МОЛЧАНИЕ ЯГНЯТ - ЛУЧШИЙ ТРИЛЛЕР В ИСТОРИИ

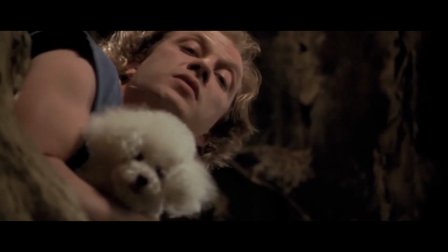Что касается Теда Левайни, то он знакомился с трансвеститами в барах, чтобы убедительнее сыграть в сценах, где он переодевается в женщину.
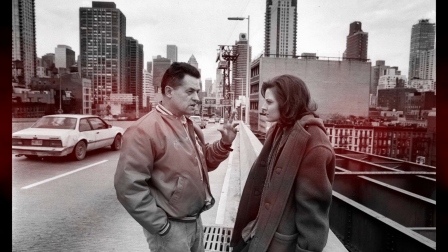Сотрудничество с Федеральной службой безопасности не ограничивалось одними консультациями.
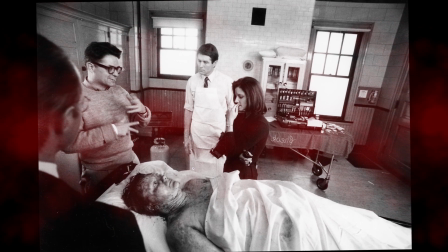ФБР разрешило кинематографистам снимать на территории Академии, поскольку проект создавал положительный образ и должен был способствовать рекрутингу женщин в ряды бюро.
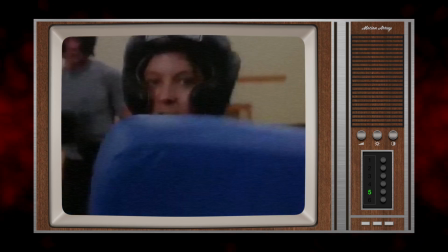Стажер Клариса Старлинг действительно бежит через парк на территории Академии силового ведомства.
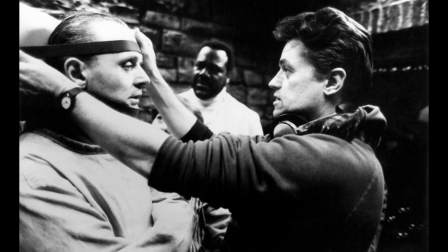Воплощением образов занимались художник-постановщик Кристи Зея, художник по костюмам Колин Этвуд и оператор-постановщик Така Фудзимото.
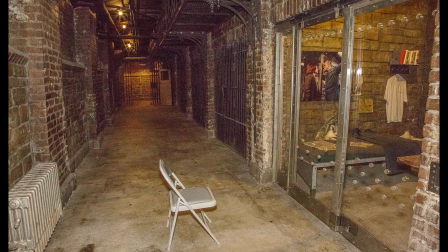Кристи Зея построила стеклянную камеру. Так кинематографисты придали большую опасность сцене, где Ганнибал приближается к стеклу, словно акула в океанариуме.
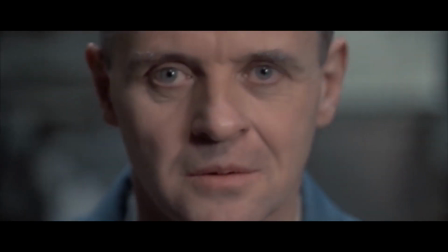Предложения поступали также от самого Энтони Хопкинса.
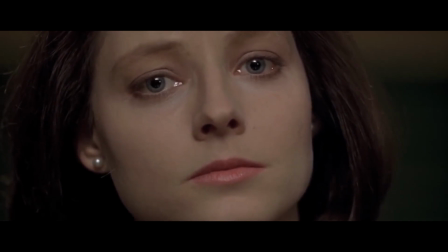Ему удалось убедить Джонатана Демми одеть Лектора в белую, а не в оранжевую робу, как это принято в американских тюрьмах.
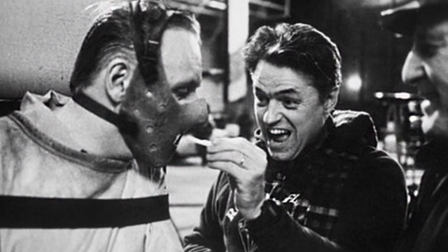Режиссер одобрил идею, поскольку Ганнибал Лектор был доктором, и зрители могли оценить подобный ход.
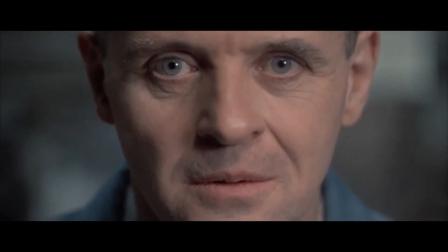Манеру почти не моргать при разговоре он позаимствовал у рептилий.
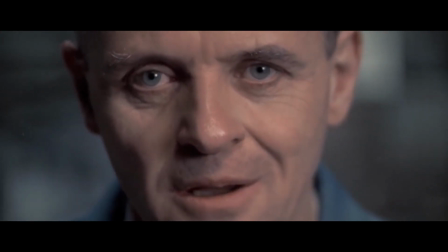Самого же героя Хопкинс представлял себе в качестве холодного и всезнающего компьютера HAL 9000 из 2001 год «Космическая Одиссея».
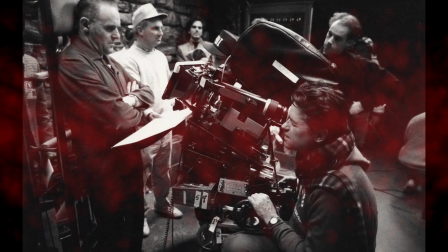В качестве режиссера продюсеры утвердили неочевидную кандидатуру Джонатана Демми, постановщика мелодрам и комедий, а не триллеров.
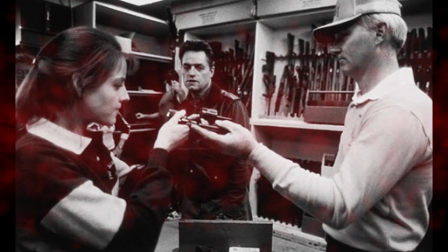Но решение было осознанным.
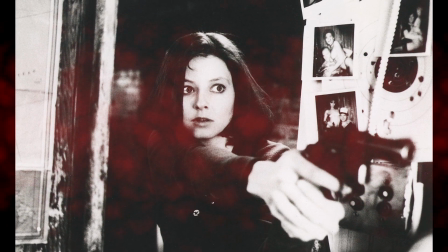В сюжете сценарист «Молчание ягнят» Тед Телли противопоставлял героиню мужскому миру, а Демми в прошлом доказал, что умеет раскрывать женщин в кино.
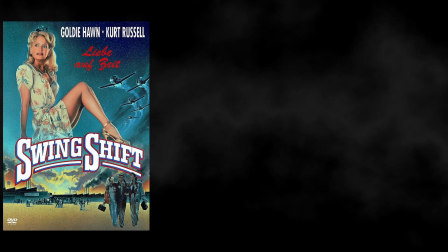Так яркие женские образы выступали протагонистками в его картинах «Пересменка», «Дикая штучка» и «Замужем за мафией».
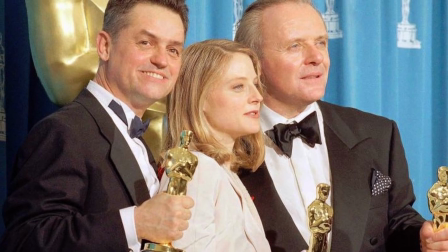Режиссер был одним из лучших в работе с женскими характерами. Об этом свидетельствовали номинации на «Оскар» и «Золотой глобус» актрис, участвовавших в его кинопроектах.
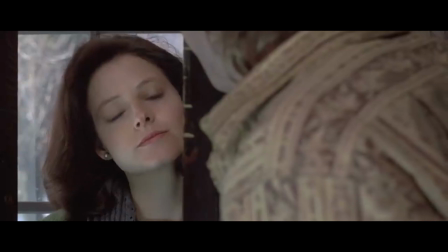Чтобы погрузить зрителя в историю, режиссер и оператор-постановщик особенным образом выстраивали кадр.
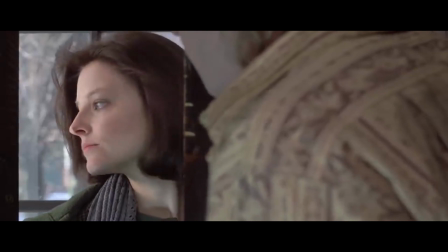Почти каждый раз, когда герои и мужчины обращались к агенту Старлинг, они смотрели прямо в объектив.
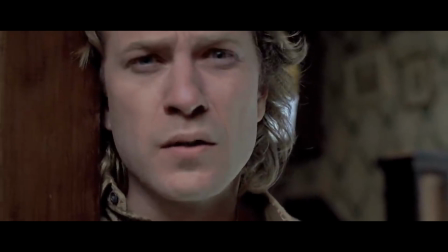Таким образом разрушалась четвертая стена, и зритель буквально оказывался на месте героини.
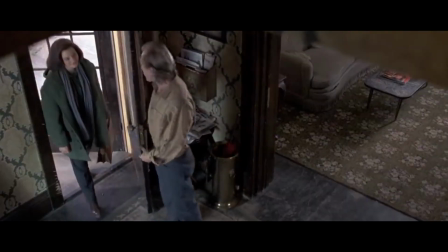Кларису уже всегда снимали с небольшим смещением линии взгляда, противопоставляя мужчинам.
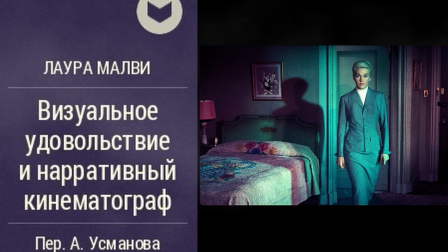В 70-х годах прошлого века искусствовед Лаура Малви предложила теорию мужского взгляда.
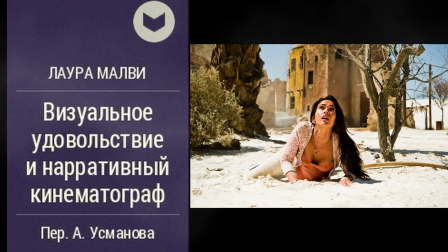Согласно ей, женщин в кино изображают объектом, который мужчины желают заполучить.
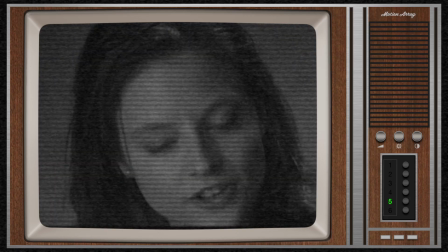В фильме «Дэми» героиня Джоди Фостер выступает не только объектом, но и субъектом. Именно она двигает историю вперед и доказывает, что способна на равных действовать с мужчинами.
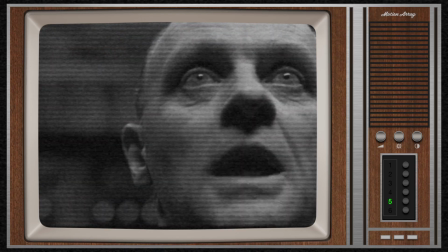Поэтому «Молчание ягнят» во многом феминистское кино.
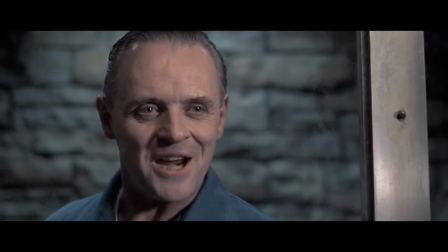Бриллиантом же драматургической составляющей картины стали взаимоотношения Кларисы и Ганнибала.
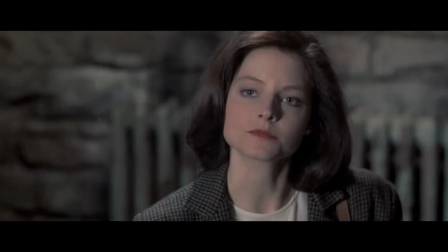Он оказывается единственным, кто помогает девушке справиться с чувством вины перед отцом.
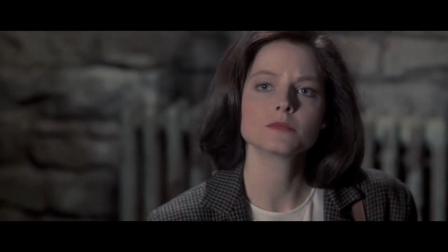В лице Ганнибала агент ФБР находит наставника, в котором она бессознательно видит фигуру погибшего родителя. Зритель, как и Клариса, словно ребенок, подпадает под обаяние доктора.
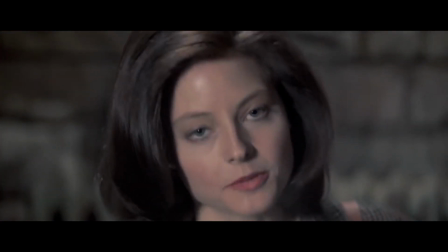Его внешние добродетели до поры до времени скрывают звериную сущность этого безжалостного человека.
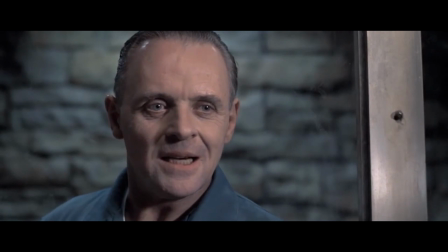Ганнибал чувствует героиню, не воспринимает ее в качестве сексуального объекта и понимает, как заставить ягненка из кошмаров замолчать. Ганнибал в стиле Сократа подталкивает Старлинг наводящими вопросами, на которые героиня самостоятельно ищет ответы.
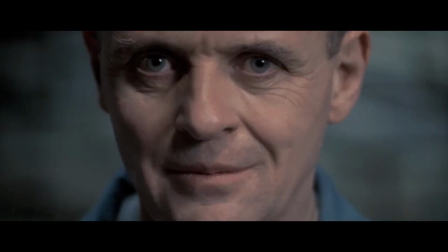Примечательно, что у Хопкинса и Фостер только 4 совместные сцены, но каждая из них служит мастер-классом по драматургии и режиссуре.
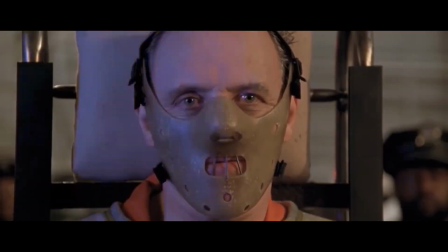Экранное время Ганнибала Лектора составило всего 24 минуты и 52 секунды.
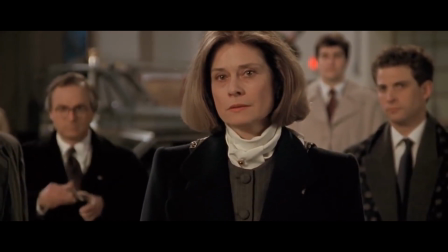Тем не менее, этого с лихвой хватило, чтобы киноакадемики запомнили Энтони Хопкинса и удостоили его премии «Оскар» за лучшую мужскую роль.
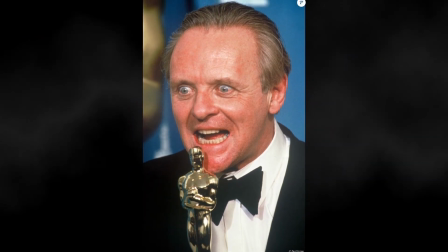Если тебе понравилось мое видео, то поставь лайк и подпишись на канал. И обязательно оставь комментарий.
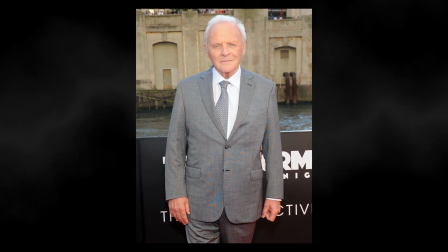Всем добра!